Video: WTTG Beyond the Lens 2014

Thank you for joining us for this Fox 5 special presentation, Beyond the Lens, Stories from the Streets. You rarely see them from behind the camera, but there would be no Fox 5 without our incredible team of photojournalists. From storms to celebrations, stories of survival, and even death on the front lines, it takes a great deal of skill, even sacrifice, to pull off their jobs. These are their stories in their own words. We've got to be ready. I love this job. That one shot in a story that can kind of speak for the whole story. These are real people. And you can't forget that. Those moments, that's what I look for. I love that.
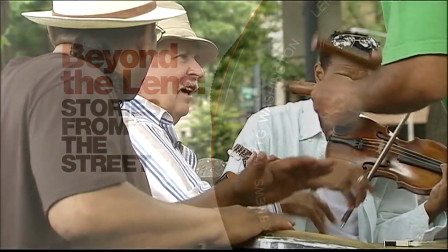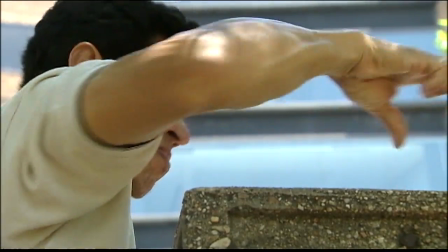60s
I like to shoot wide, medium, and tight. give you a perspective of the scene that I'm in front of. And then middle shots to transition to actually what is going on in this scene.
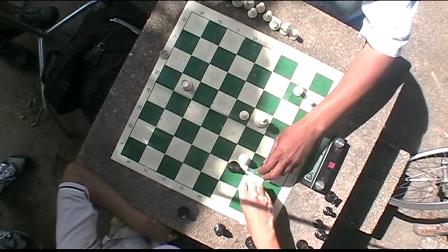76s
Constrict it down one more time to the tightest shot of just the chest piece moving. I think that it has a really dramatic effect also. Creativity. You can't control the elements, but what you can control is the way it looks.
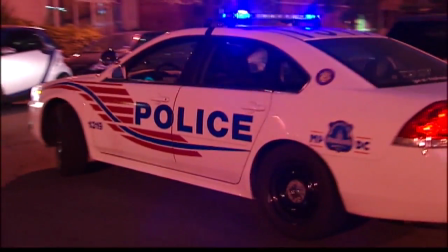91s
Our job is to use the video side, and then we work with the reporter who writes it. Now, the interesting thing is it becomes like a dance. I don't know what they're going to write. They don't know exactly what I'm shooting.
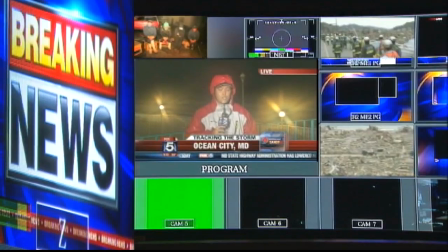104s And I have to tell you, it is quite dangerous out here.
We meet in the middle, and it just works. If you're looking at a football game, you're in the stadium, and you see all the action that's going on around you, and you can kind of focus in on the player.
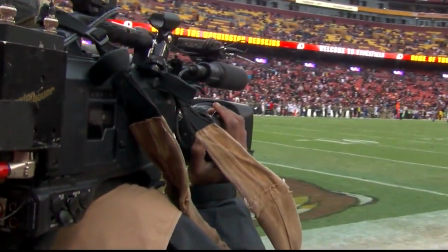116s
And that's what we kind of do with cameras. We're focusing on that one player that we're following.
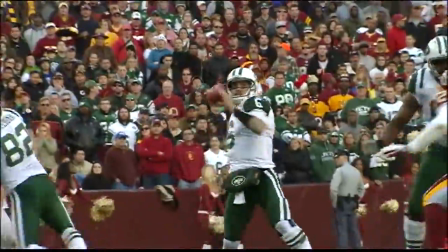122s
That's what our goal is, is to find that one shot in a story that can kind of speak for the whole story.
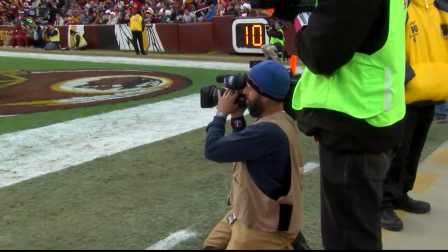131s
I'm Chip Aisden, and I've been a photojournalist for 14 years. From the minute that I get in to the minute that I get out, I am on task trying to get that story on air, and my day flies by like that.
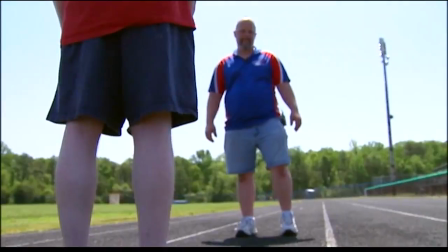144s Going to lock in. One step forward. All right, that's perfect. Right, left, left, left, left, left, right, right, right.
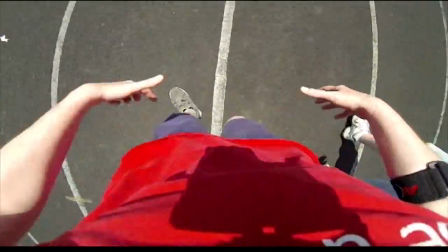153s Sometimes, you can win without even being able to see the finish line.
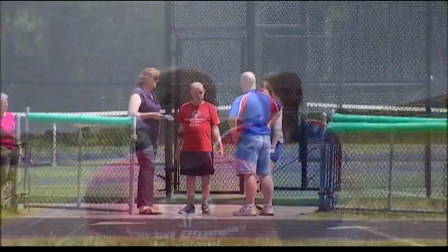161s
I recently did a story on a blind Special Olympian who's a track star.
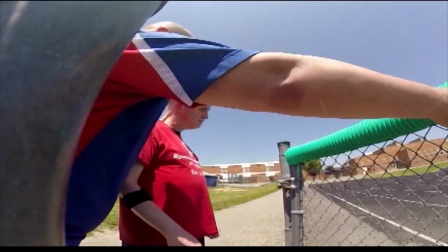168s
You know, the wheels immediately started to spin. How am I going to capture this to tell the story from a blind man's perspective?
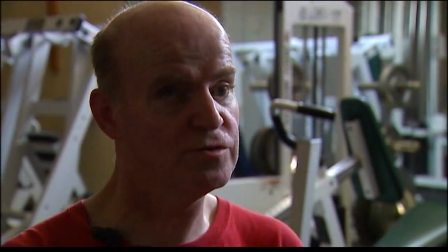176s Don't ever say you can't do it, people, because you can do it. You try to do it.
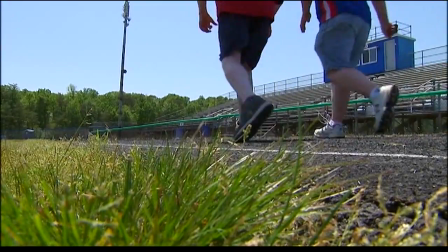182s Don't say, I can't do it. Say, I can do it.
This is a guy who is just one of the most amazing people that I've ever been around. They are such a creative group. All right, I want you to think back to the summer months here in Washington, D.C., how oppressive that heat can be. Now imagine wearing a full military uniform and carrying 50 pounds of gear on your back. That's the feeling one Fox 5 photographer tried to convey in his story called In the Heat of Honor.
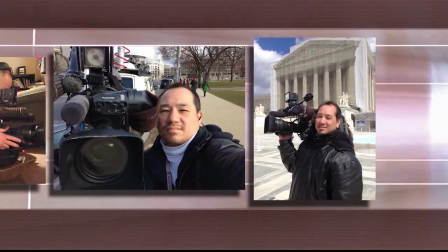211s
My name is Lansing. I've been a photographer for almost 25 years.
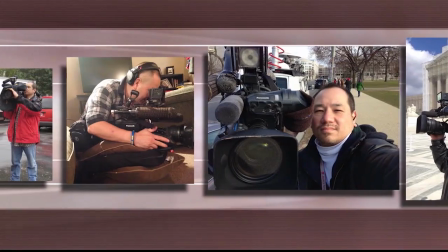215s
It was essentially a story that I was sent out to do on the Day of Remembrance, where a lot of people would go out to Arlington Cemetery to pay their respects to our fallen armed forces.
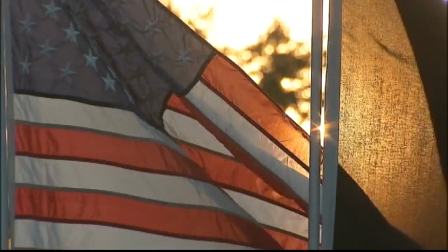229s
Throughout that day, I was hearing people complaining about how hot the weather was, was and just how miserable they felt with the hot weather.
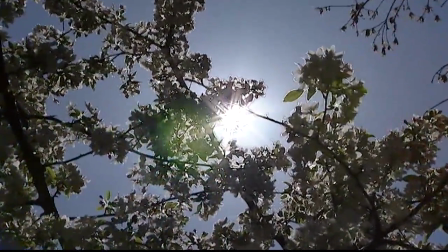237s
I decided, you know what, our military is overseas, they're in Iraq, they're suffering way more than we are.